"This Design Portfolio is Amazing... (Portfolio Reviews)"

today we are looking at followers and viewers portfolios live on Twitch. So we're going to be reviewing some of our viewers' work live, and we're going to come up with some critiques on the spot.
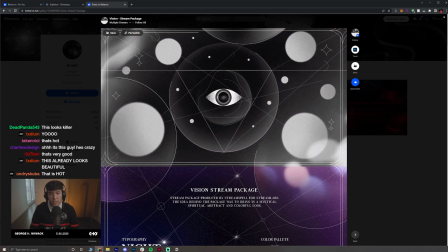(0:19)
This is submitted by Snest, and it's a stream package for Vision. Initially, I really like this header animation.
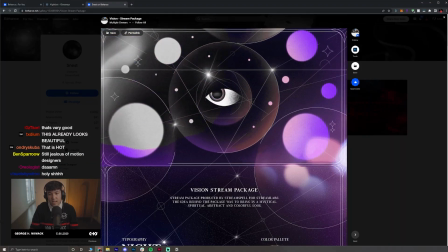(0:27)
I think it immediately draws you in. So really nice touch. I like that you can see some of the description.
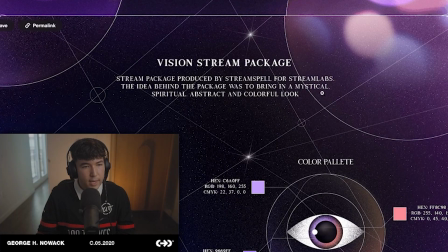(0:33)
So this leads you into the information. Bring in a mystical, spiritual, abstract, and colorful look.
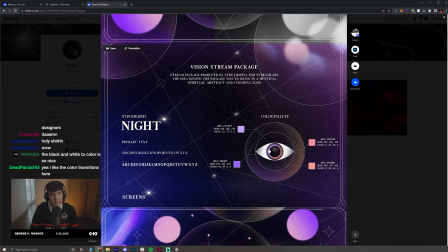(0:39)
First of all, I like how brief the description is and that you focus on highlighting keywords.
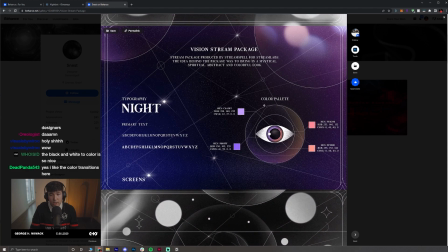(0:45)
Color palette, I think this is an awesome way to showcase color. Stream is starting.
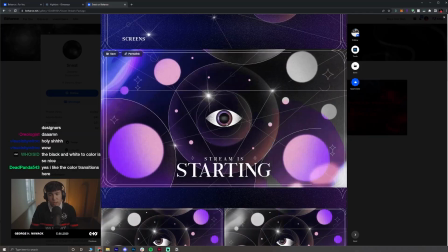(0:49)
Love the grain effect on the eyes. I feel like it gives it so much life. And having the color flow in like this looks amazing.
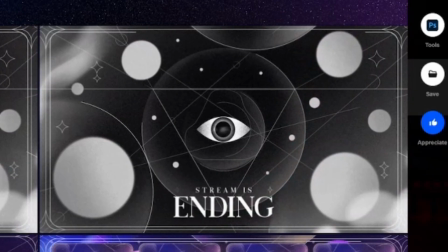(0:57)
Taking a short break, stream is ending, stream is offline.
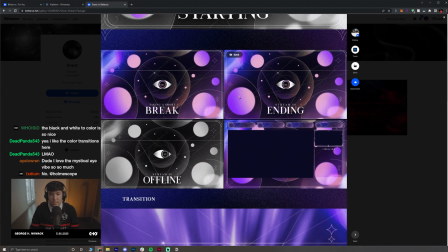(1:00)
The only thing that I think could possibly be explored is changing the layout of the break, ending, and offline screens.
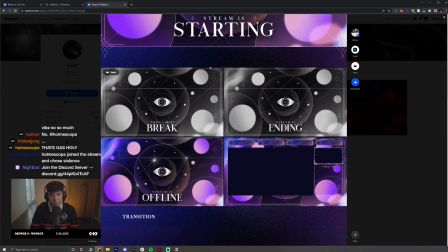(1:08)
And that way it diversifies each screen, so it feels a little bit more customized for each design.
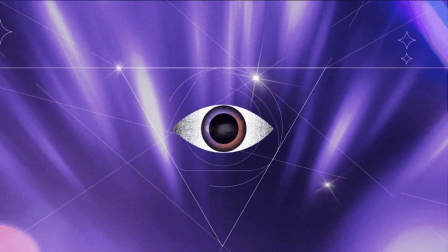(1:13)
What do we have here? Transition screen. Looks fantastic. The alert, awesome layout.
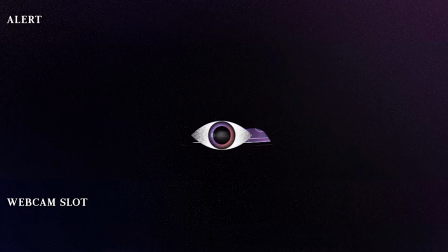(1:18)
I think the alert works perfectly. Using the eye and making it large at the start is a nice touch too, because it draws attention.
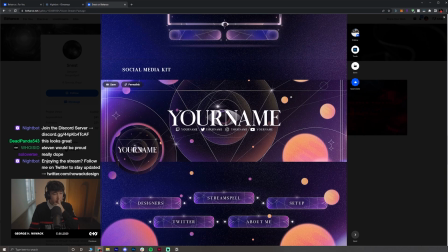(1:26)
Webcam slot, animation is killer, and the social media kit. So this really gives the creator everything that they need.
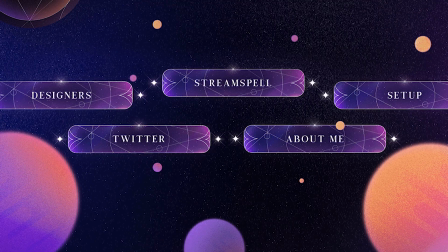(1:33)
These are some stream panels. I think the presentation for this is great. And this is a cool little credits.
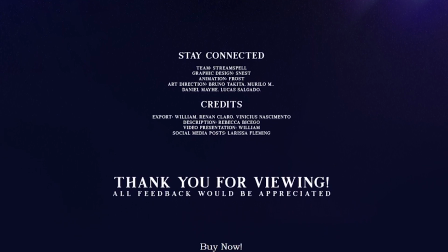(1:38)
This way it feels like the Behance presentation is coming to a close. This is almost like the credits you'd see at the end of a movie.
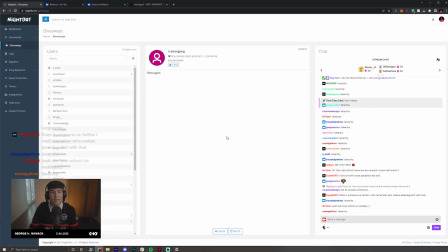(1:45)
Fantastic stream package. Tristan. Let's go, Tristan. What do you got for us today?
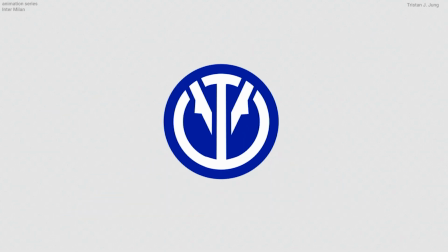(1:51)
We're going to be looking at his logo animations. Already super dope.
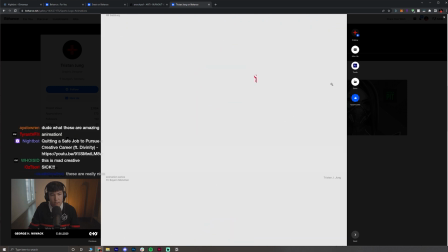(1:56)
Really clean presentation. So a lot of sports themed animations, it looks like. So I really like the dimension that you use in these animations, having them scale in and zoom out.
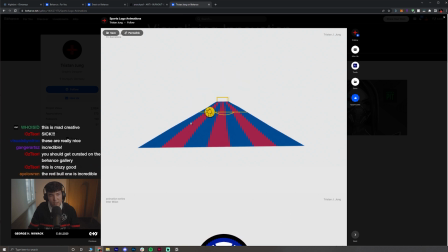(2:05)
I think my favorite one might be this first one here, because it just, the experience, it creates so much depth at the start of that, and then you follow the, almost like a story.
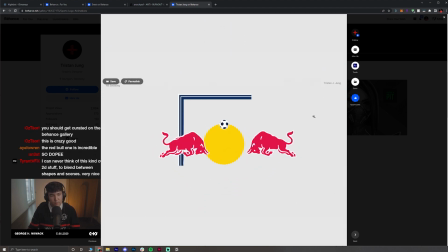(2:14)
Same with this Red Bull one. So I really like these animations that feel super exclusive to the logo, where it feels like for this Red Bull animation, you can really only stylize it this way for Red Bull. I think maybe the only thing that feels a little awkward with the Red Bull is that their torsos get cut off.
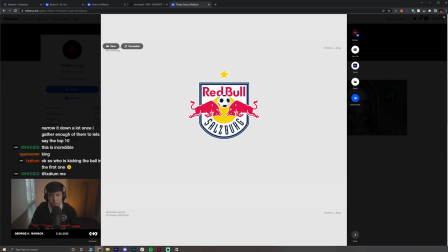(2:32)
I'm curious how it would look if they weren't cut off, but other than that, the way everything comes together I think looks good.
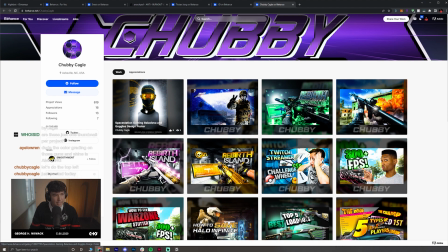(2:37)
Chubby, let's go. Space Station Gaming. This looks like a poster.
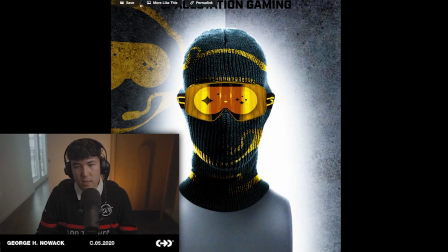(2:42)
The first thing that stands out to me is that it just has a presentation of the poster and nothing else.
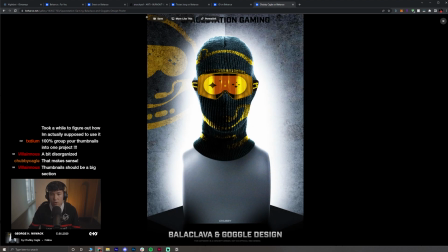(2:48)
Rather than just having a single poster, even if that's all the project is, you can still find a way to expand it. So you can showcase screenshots of your process, maybe a before and after of how it looked with color corrections, without color corrections.
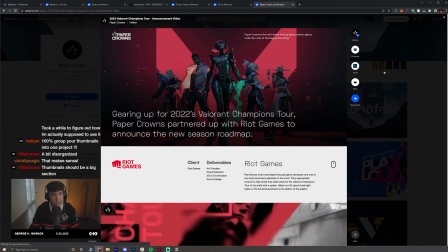(3:03)
Context goes a really long way. This is a good example. So Valorant Champions Tour. This project, it was commissioned for one video.
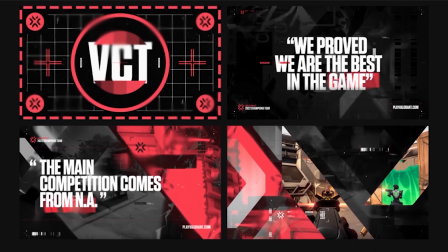(3:11)
But if you look at the way it's presented, we talk about the visual language, how we came up with the individual slides,
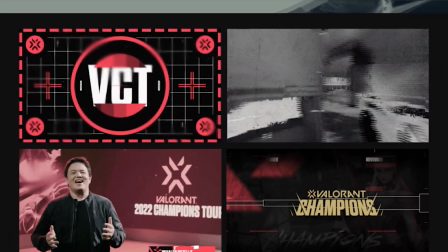(3:18)
the screens, how they were animated, what our vision was bringing things to life.
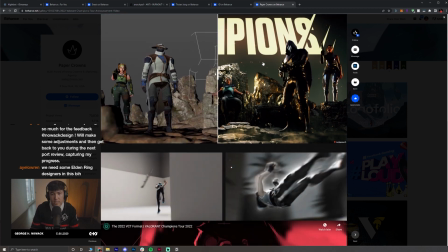(3:22)
You can add things like that to your Behance presentation to make a project feel longer.
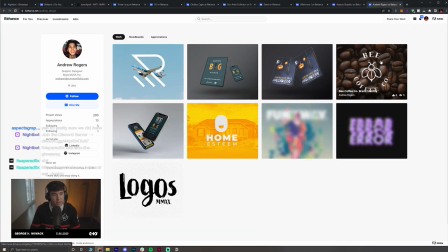(3:28)
What do you got, Paradox? Which one are we looking at? The thumbnails of these are really awesome. Pick one that looks enticing.
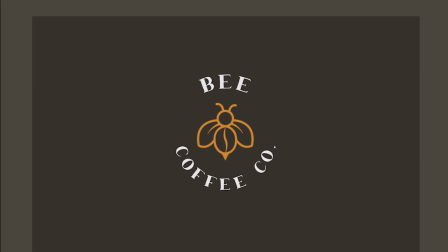(3:34)
Okay, guys, well, what do you think? Let's do coffee. Let's go for it. Andrew Rogers B Coffee Company brand identity.
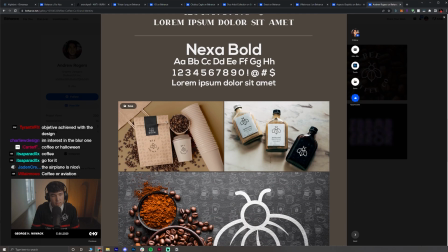(3:40)
We'll do a quick scroll through. Description. Here's some photography. Looks really nice.
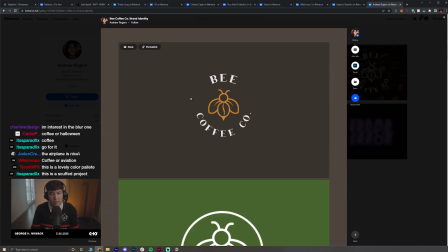(3:45)
I think immediately the project, the way it's presented maybe feels like it's lacking a little bit.
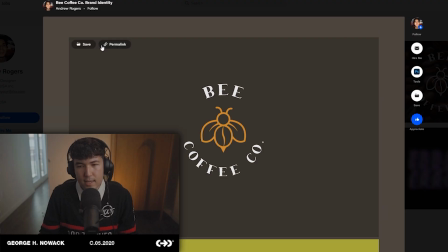(3:50)
It's kind of unusual to me that the imagery isn't stretching to the edges.
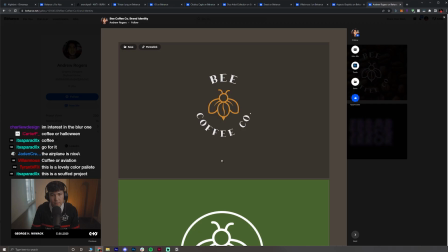(3:55)
It feels like there's a lot of wasted space in these margins. These colors can just be expanded to fill the length of the page.
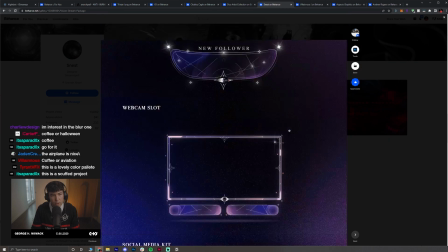(4:02)
Color-wise, I think a great example of color that we saw earlier on with this Snest stream package, like the way color is selected with kind of this color picker of an element that's actually used in the brand.